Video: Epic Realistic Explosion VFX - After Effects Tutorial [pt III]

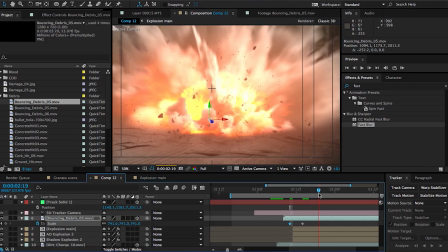[4:09]
Then again, it's always a good idea to blur out your elements.
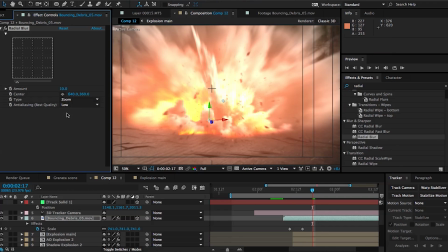[4:11]
In this case, I'm adding again a radial blur, setting my blur type to zoom so that it's these elements are shooting out.
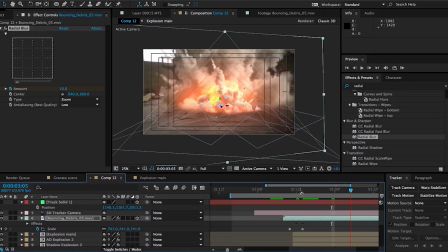[4:18]
So it has sort of this fake motion blur to it. And of course, we can do the same thing within our explosion comp.
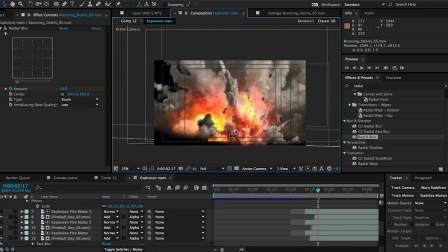[4:24]
If you remember in part one, we set up our main explosion elements to be all in one composition. So we can add some 3D elements such as debris and even some dirt charges in this composition. This way we can sort of place elements in between certain layers of the explosion itself.
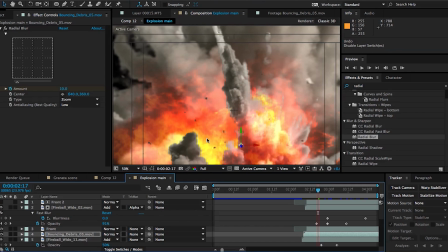[4:43]
So I'm trying to keep this tutorial short, so you pretty much get the point. We're repeating the same steps, so I'm going to just speed through this part. I'm just pretty much adding some dirt charges,
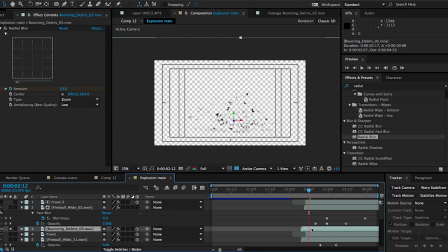[4:52]
and I'm placing them and rotating them in between all the layers of our blast in our explosion comp.
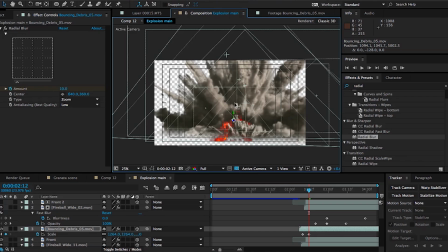[4:59]
So obviously the name of the game here is to just add as much detail as possible. You know, take your time.
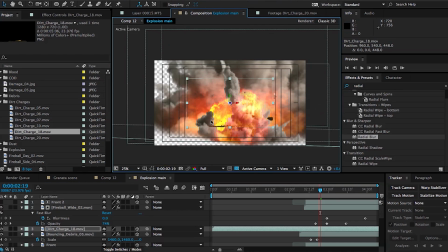[5:04]
Don't do like I'm doing. I'm just adding a few things here and there as examples just to make it look okay.
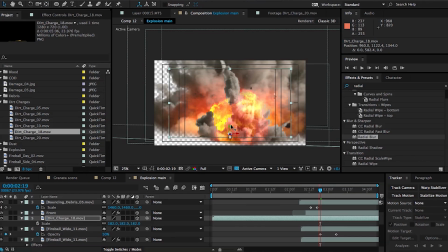[5:10]
But obviously if you're doing an explosion for your project, you sort of want to nurture it like it's your own baby.
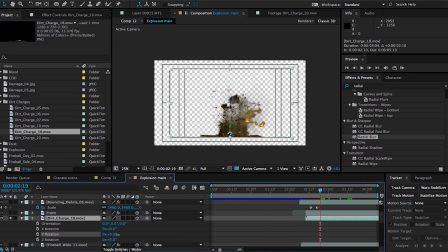[5:15]
That's weird. I don't know. You get the point.
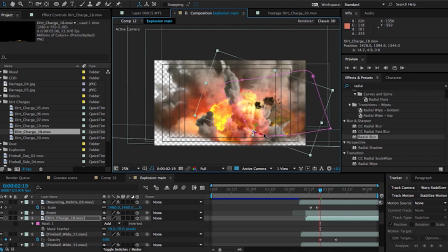[5:17]
You want to spend a lot of time and make sure that every detail is perfect because, you know, this is your work and you should take some pride into it.
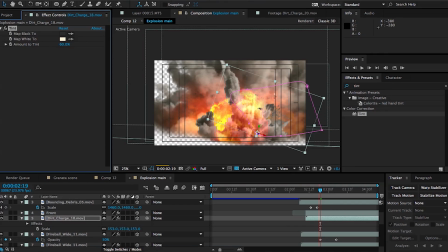[5:25]
So spending a lot of time in these steps, adding as much detail, making your explosions complex is definitely something that will pay off in the end, because explosions in real life are complex. You know, there's all kinds of different things happening, and
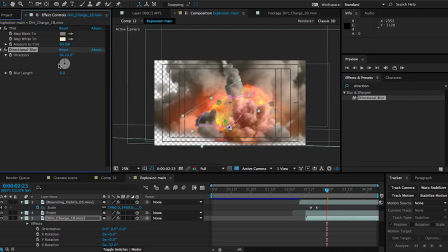[5:40]
the more time you spend in adding all those little details, the more realistic it will be in the end.
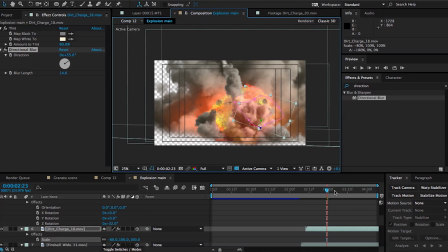[5:45]
So you can see that it's not just about placement, it's also about making the match with the rest of the explosion. So if I'm adding some dirt charges, you know, you might want to add some tint effects, some curves. So I'm noticing that our explosion is facing sort of the wrong direction, because these holes in the walls that we have here, these windows, holes in walls are called windows.
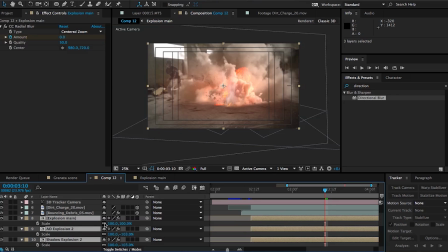[6:04]
They're on the left side of our scene, and that's where most of our light is coming in from. So it's sort of weird to see that the brighter side of our explosion, in these, especially in these dust clouds that you see, from our original blast, they're sort of facing the wrong way. Obviously, we're going to have to reposition it.
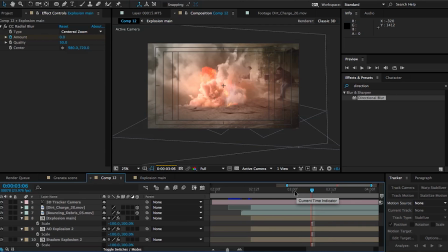[6:20]
It's going to look a little bit weird. But you can see that right off the bat, it's looking a little bit better. So let's obviously move these to where they should be.
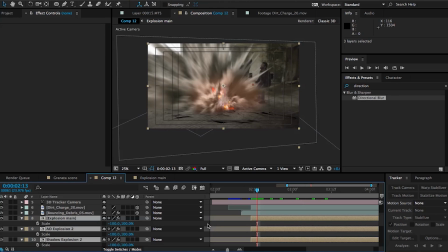[6:27]
And since we have to move them, I'm just going to make these a 3D layer. And now our compositions, you can see that it has all of the outlines of all the elements that we have inside that composition. So now we can sort of rotate it, and we can move this explosion around, a little bit better than just moving a flat thing.
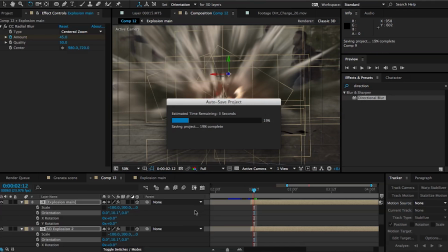[6:46]
So right now we can see that has done quite a bit for us. It's interacting with our scene a lot better.
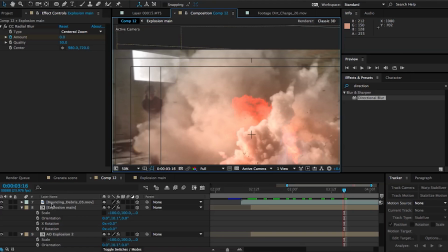[6:53]
The lighting just feels right now. Before it was a little bit off. And this is also a mistake that I did in the original short, in the original Call of Duty short. So again, when you're rushing through things, stuff like this is gonna happen.
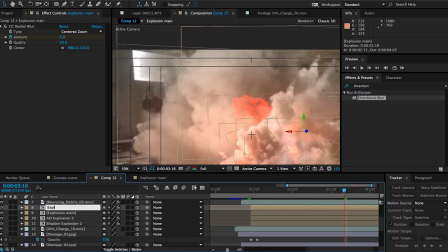[7:04]
So anyways, I duplicated our explosion comp, our top layer, and I'm gonna add a brightness and contrast effect,
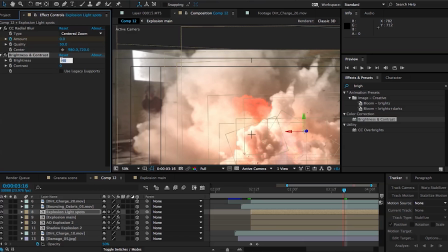[7:11]
and I'm gonna bump up the brightness all the way up, and we're gonna create a circular mask right where this window is.
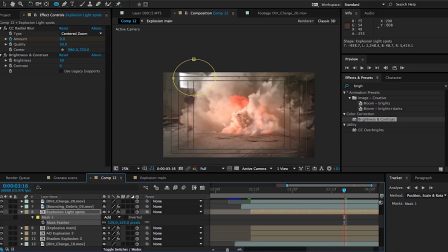[7:17]
And this is sort of just to add to the idea that, you know, this explosion is being illuminated by the light coming through these windows.
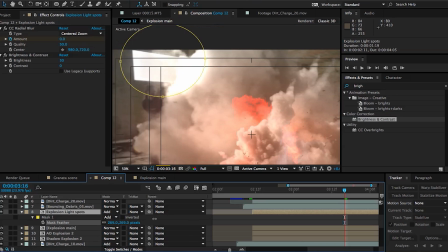[7:24]
So you can feather the mask out, and then you can set that layer to add. And again, it's a subtle touch, but I think it adds a lot to the realism of this explosion. You can mess around with the opacity and make it as intense and noticeable as you want it to be. So this is looking pretty good, definitely a lot better than before.
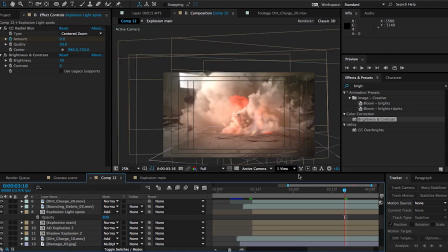[7:40]
So the next thing to do would be adding some dust waves,
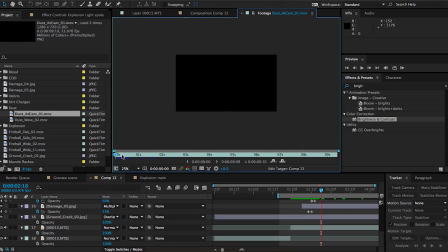[7:43]
sort of give the idea that this explosion is pushing some dirt off the ground, and it's just further adds some impact.
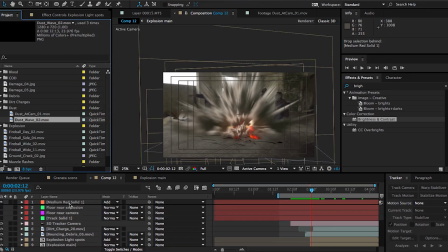[7:50]
So I'm using some dust waves from Action Essentials 2, and what we're gonna do is create a circular mask and feather it out just so we don't see any sharp edges, since we're gonna be placing these
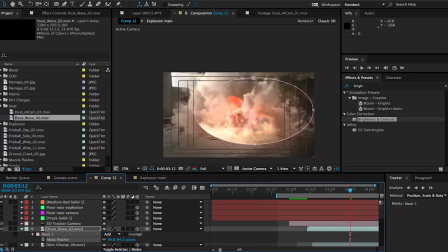[8:01]
in 3D space, and we want to make sure that we don't see any part of the video cutting off.
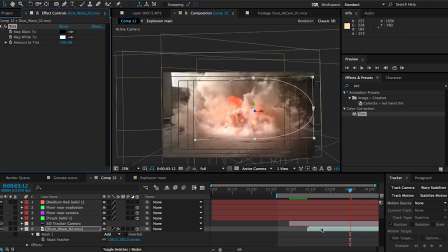[8:08]
So that looks pretty good. Now I'm gonna add a tint effect just to match the color of this dust wave to our ground here. Looking okay.
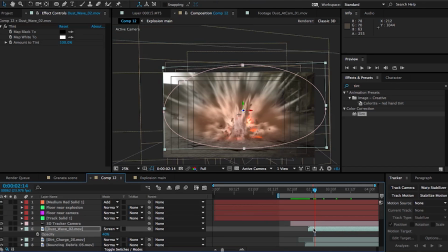[8:18]
We're gonna have to make multiple copies of this dust wave, maybe offset a little bit so it's not the same thing over and over. And then we can push it closer to the camera.
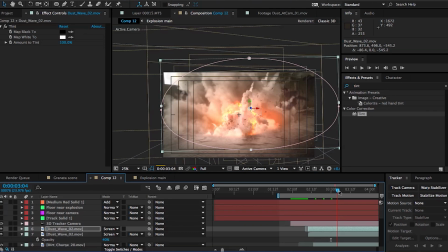[8:26]
And this is gonna be great in the end, because it's gonna add a lot of parallax between all this atmospheric effects that we're adding, and it's gonna really sell the idea that this explosion is, again, a 3D real thing living in our scene, and not just a flat visual effects that was just slapped onto the video.
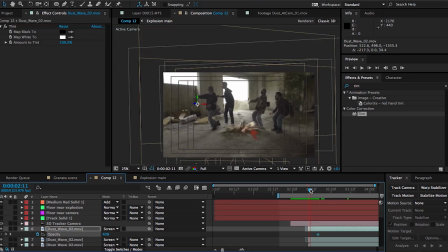[8:44]
So you can make as many copies as you want with this, go as intricate. And of course you're gonna run into some problems. You're gonna have to set the anchor point down to where the explosion starts,
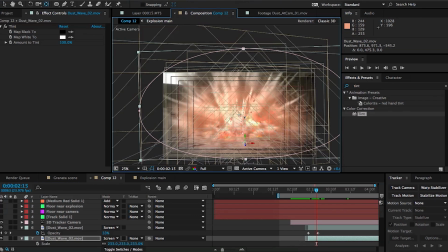[8:55]
and then you can animate the scale of some of these dust waves so that they sort of expand out from the explosion.
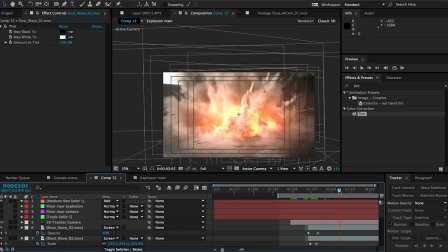[9:01]
And this all depends on what kind of assets you're using.
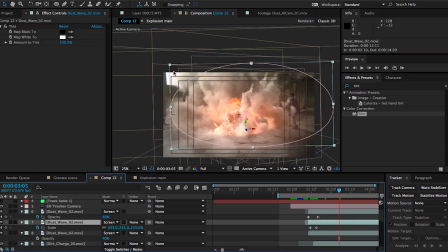[9:07]
And then of course, maybe offsetting them is not enough. They still look a little bit too the same, so you can flip them around and just play around with them, make them look different, use different assets.
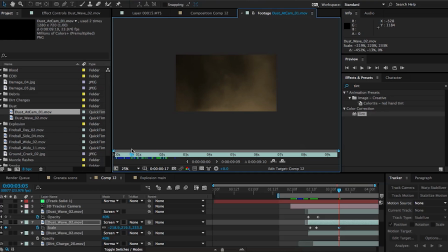[9:17]
Just make sure that nothing in your scene looks like a clone of another asset, because it might be something that not a lot of people notice,
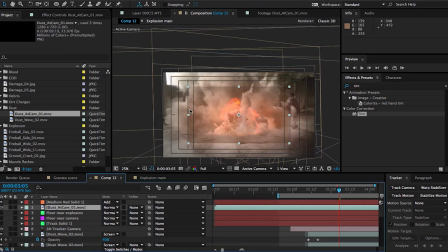[9:25]
but having identical things in your scene is a dead giveaway that it's fake. So, just be aware of that. And I'm just gonna, again, speed through this because we're repeating the same steps. It's just, again, adding assets into your scene, just like we did before.
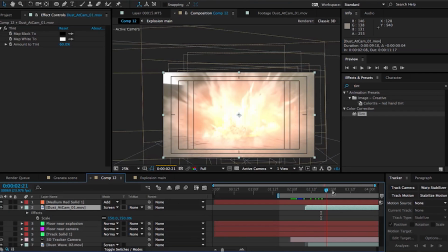[9:39]
In this case, it's just these dust waves that we're separating out in 3D space,
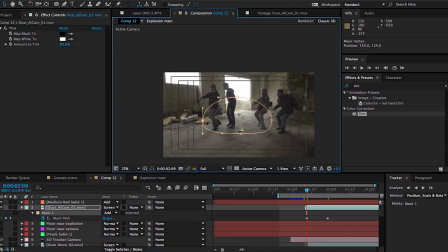[9:43]
pretty much exactly like what we did in our original blast, where we separated different parts of the explosion out in 3D space to,
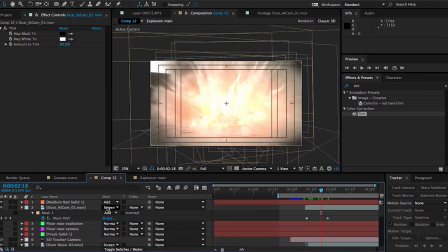[9:50]
again, give that sense of parallax and movement. All right, so the final step that we're going to be doing for this tutorial is adding some optical flares.
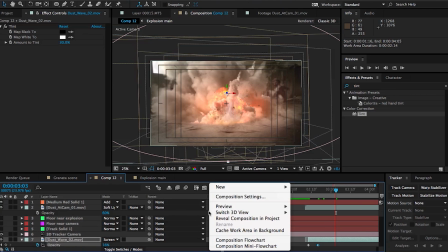[9:58]
Now, if you don't have the plugin, it's no big deal. It's already looking pretty good. This is just another extra step that we can take to polish it.
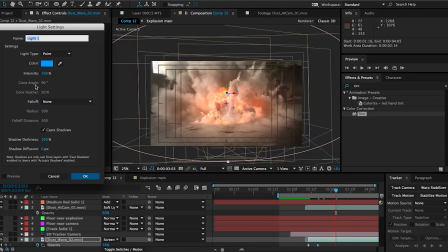[10:05]
So what I'm going to do is create a new light.
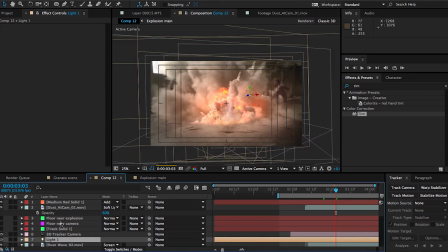[10:08]
And as soon as I do that, you can see that our explosion and everything that we did looks really, really wrong.
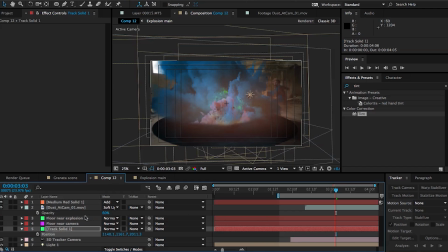[10:15]
So we're going to fix that in a second. But for now, let's place this light where it needs to be. So let's copy the position information from our track solid, paste it onto our light.
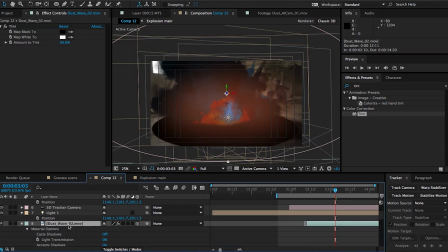[10:23]
And yeah, it's doing some really weird stuff. A way to avoid this is to pretty much turn off accept lights in all of your 3D layers. So I'm hitting AA on my keyboard with the layer selected, and I'm turning accept lights to off, and I'm just being through this like super crazy because that's boring.
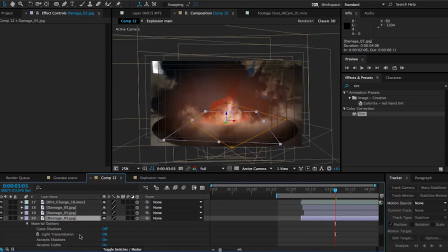[10:42]
I have to do this for every single layer,
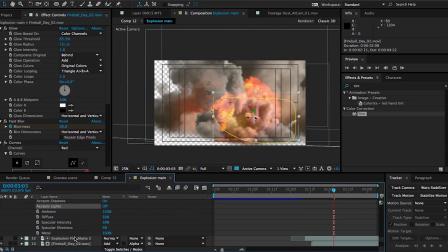[10:44]
and essentially it's telling all the 3D layers to pretty much just ignore that light because we're not using that 3D light to light our scene.
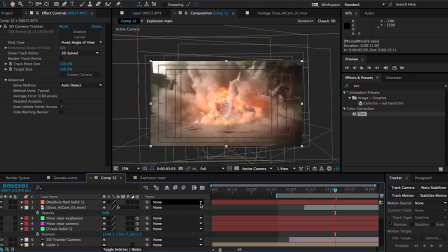[10:52]
We're actually only going to be using it as a point of reference for optical flares to place its lens flare.
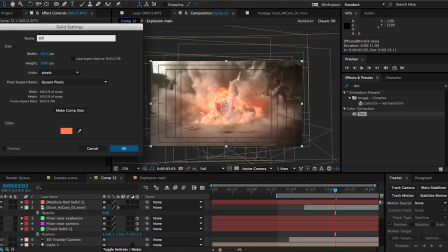[10:57]
So we're going to create a new solid, and this is going to be for our optical flares effect, so it doesn't matter what color it is.
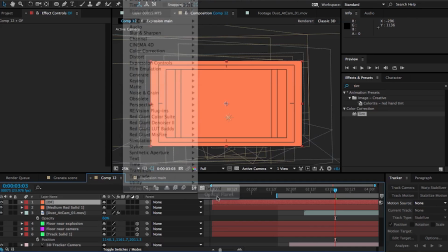[11:03]
Then we're going to go under Effects, Video Copilot, Optical Flares, and this is just going to add a default flare to that solid.
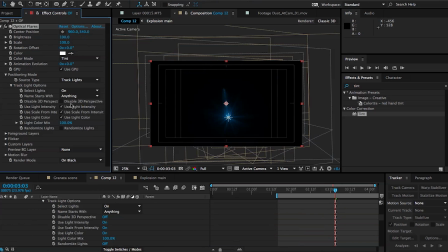[11:10]
And now watch what happens when I say track lights. You can see that the lens flare is now placed where we placed our light. So we can just toggle all these options off. And before we do anything else, let's play around with our lens flare.
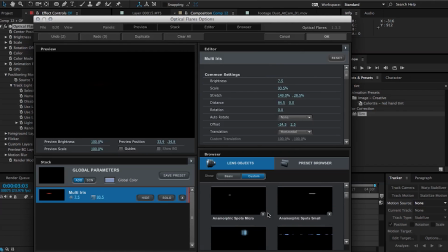[11:21]
Let's make it look cool. I'm going to speed through all this because I'm just pretty much just picking different elements from
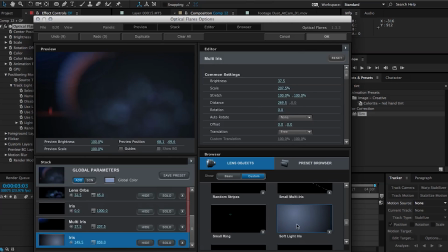[11:27]
the lens objects library that comes with optical flares. And I don't want anything too crazy, you know, no Michael Bay or J.J.
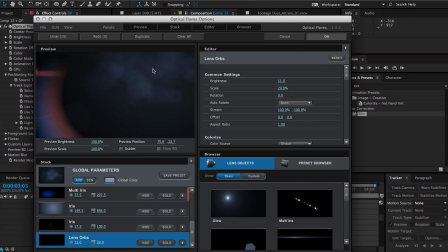[11:35]
Abrams here. I just want something really subtle, maybe something to highlight some of the dirt on the lens just to add some grittiness and some grunginess to this explosion.
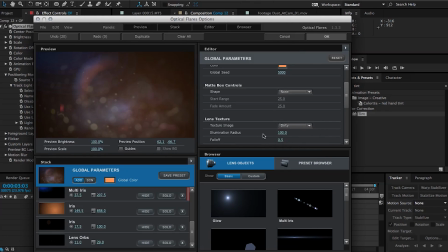[11:44]
So let's make this lens flare subtle, but with the colors of our explosion.
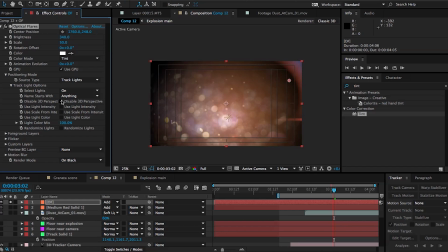[11:49]
And then I'm going to check this box that says disable 3D perspective. And then you can set that layer to add so you can see what that's doing.
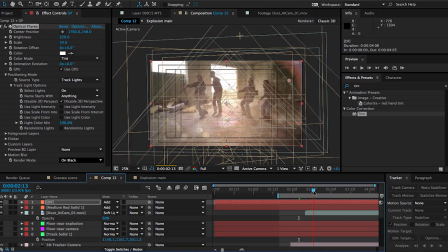[11:56]
It's looking pretty good. Fits well with the colors of our scene. But now what we want to do is animate the brightness amount of this lens flare. We don't want it to just be there all the time. We want it to pop on when the explosion happens.
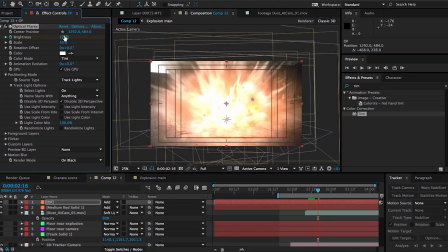[12:09]
So again, we're doing the same thing that we did with that solid where we created the glow effect. Instead of animating the opacity to become more intense and less intense, we're animating the brightness of this lens flare.
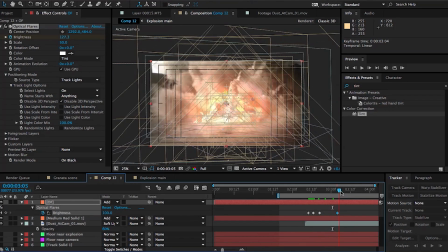[12:20]
And we can add some smooth flickering caused by, you know, the fire being of different intensity at different points.